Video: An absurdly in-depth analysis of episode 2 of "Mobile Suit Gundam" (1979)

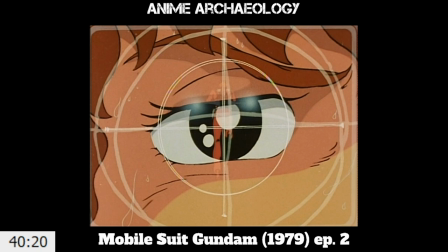(25:03)
reticle and Char kind of superimposed right this is an artistic choice but it really gets across like what
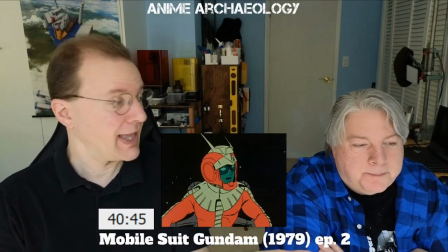(25:11)
Amuro is struggling with right now and getting back to that point where his men start to panic and he goes,
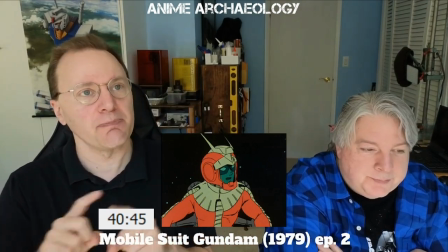(25:19)
stay cool here's what's happening, here's the situation and it's both calming them but also giving them information so that they will calm down
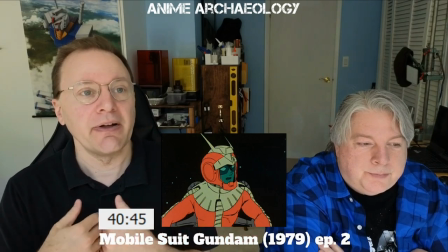(25:30)
so it's and again, to your point a lot of these would be,
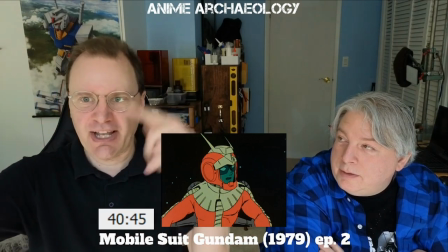(25:33)
relax soldier or it would be, I am calculating understanding all this stuff, it's like, no, I'm going to both help you emotionally but also help you intellectually
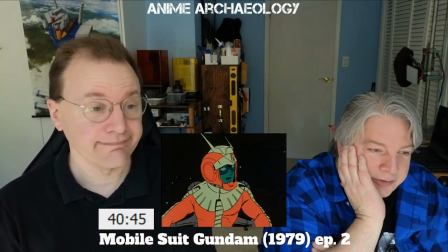(25:42)
it's one of those things where you know again we're seeing what it's like to be a veteran versus but you know it's kind of interesting how
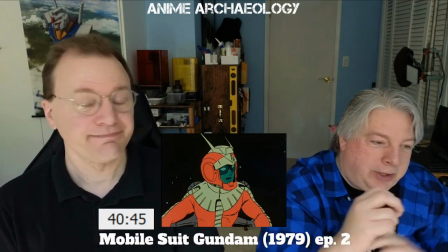(25:50)
they use the heartbeat and yeah like all the sounds kind of dumbed down to
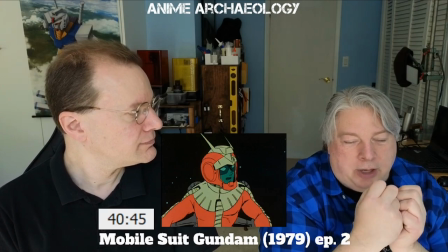(25:55)
here's this heartbeat and just Amaro just kind of breathing heavily and then it's
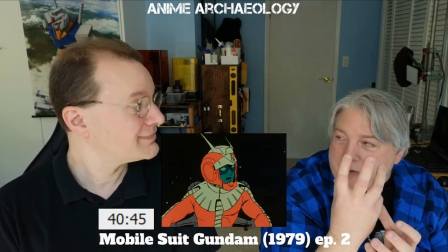(26:00)
watching the eye just move up and down a little bit just because he's processing
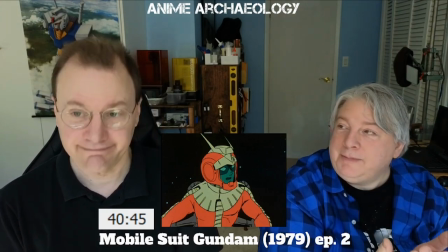(26:04)
this is a person and then you know he's he's not
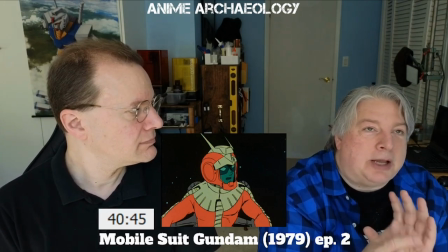(26:10)
yelling he's doing when he's yelling I'm gonna fire He's saying it to two people.
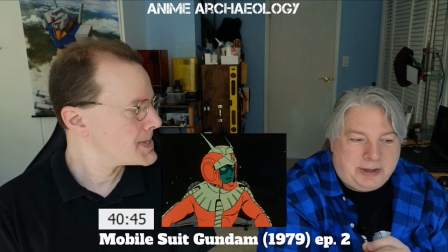(26:15)
He's saying it to them in the irrational hope that they'll just go, fine, we surrender, or we get out of the way.
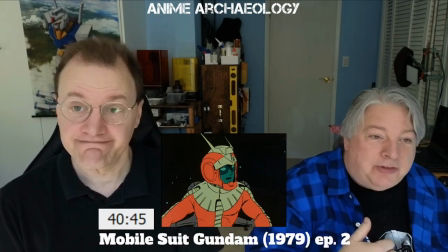(26:23)
And the other part of it is saying it to himself and going, no, you've got to do this.
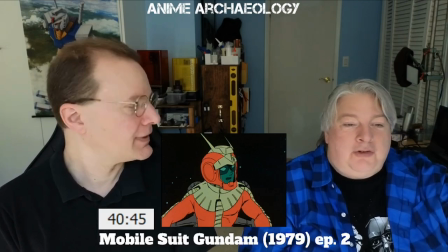(26:27)
And what does he do? He closes his eyes and just starts doing the thing. He's 15.
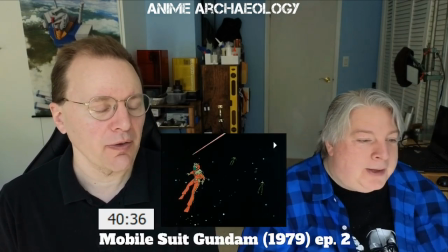(26:33)
What do you expect? Exactly. Well, and also, that is a very common thing.
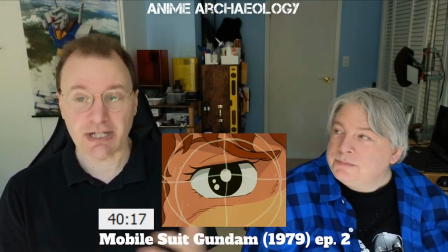(26:40)
so one thing that a lot of folks don't know is that traditionally in warfare a very small number of like
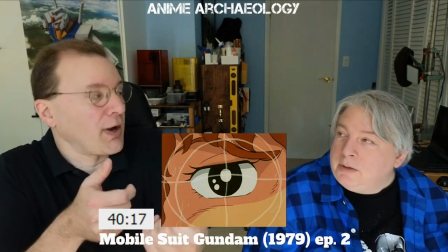(26:49)
ranged fire actually hits the enemy right because folks are just they don't really want to hit anybody so they're kind of firing in the general direction yeah but they're not targeting because it
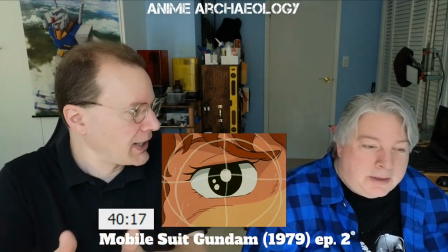(26:57)
is very difficult to make people actually try to kill somebody yeah so that kind of wildfire hoping that
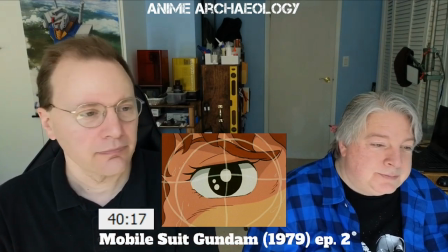(27:04)
it'll kind of do something yeah common something i just thought of, and I wonder if they actually address,
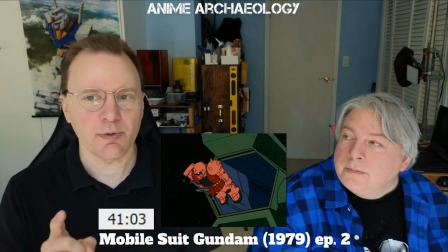(27:11)
if you're out in space, and a Zaku is coming towards you, you have to get into it, how the heck do you do that?
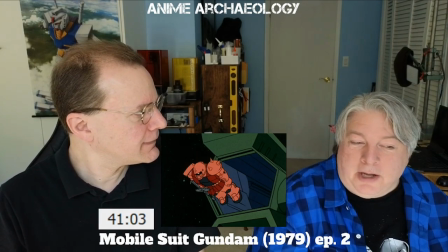(27:19)
I think that's what they're talking about, the laser line. Oh, yeah.
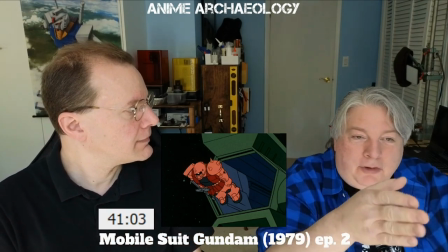(27:23)
Because you know when we see them have that weird little laser line that comes out when it comes out, I think that's what they're referring to.
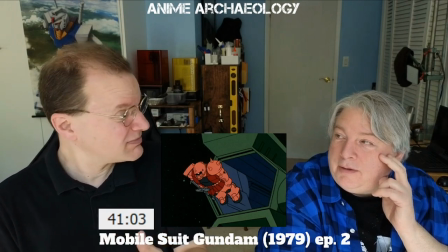(27:31)
Yeah. And it must have some kind of automatic slowdown thing. Maybe? Yeah. Because otherwise it'd be like, here it comes!
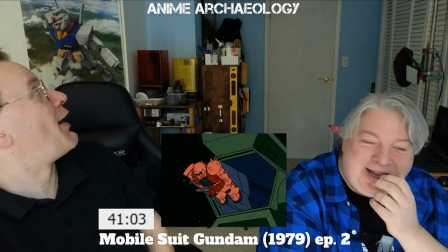(27:38)
Uh-oh.
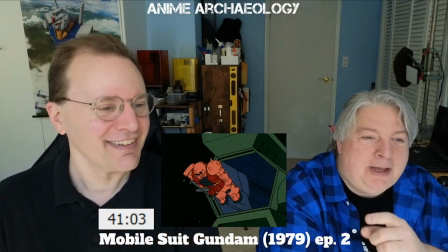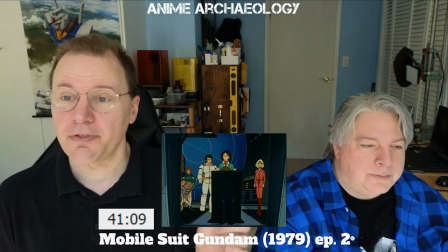(27:44)
I love the performance from Mirai's voice actor here
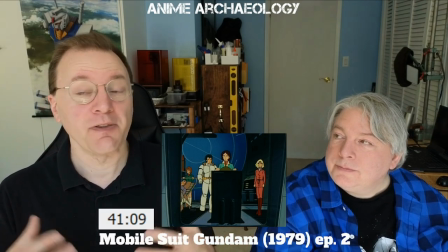(27:50)
in the English dub where there's this uncertainty to her voice where she's like okay,
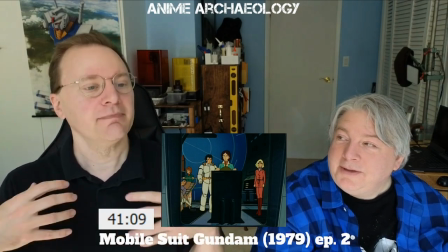(27:58)
I'm doing the thing I'm doing what I need to but I'm not super confident at the moment
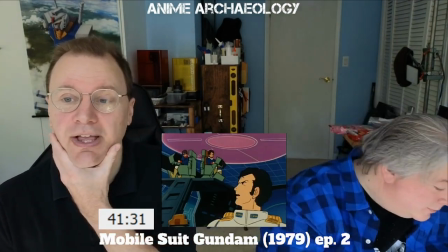(28:07)
probably doing the thing Yeah, it's interesting to note how quickly he is taking charge.
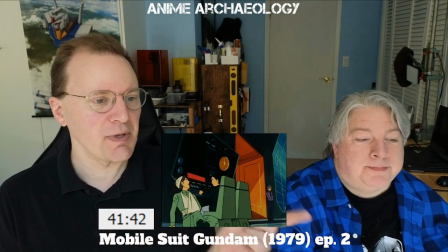(28:13)
Yeah. Hmm. All right, so Hayato is being told how to use the thing. He catches on almost immediately.
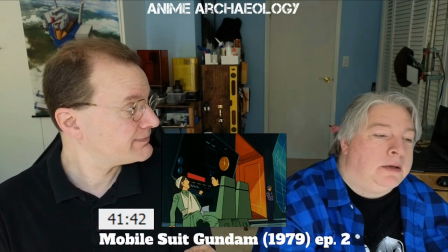(28:19)
I think this is our first hint of new types. Oh, okay. I'm proud of that.
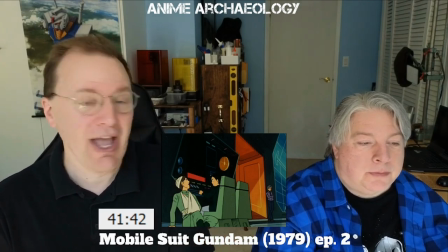(28:26)
Yeah, because there's no reason for Hayato to know anything about how all this works. And he's like, yep, yep, yep, got it.
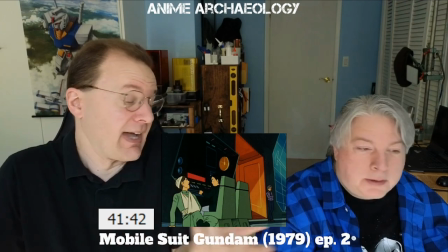(28:31)
I don't know.
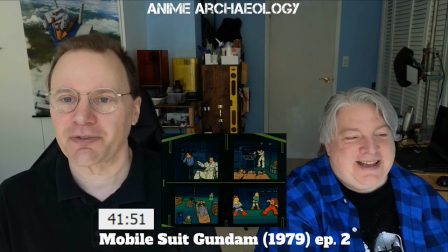(28:35)
So I do love this little bit of humor here where we see all the different cameras from around White Base, and one of them is the kids arguing.
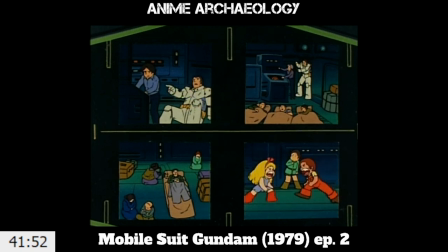(28:45)
That is just kind of cute. But it also does, we should point out, two of these images show people on the ground in blankets.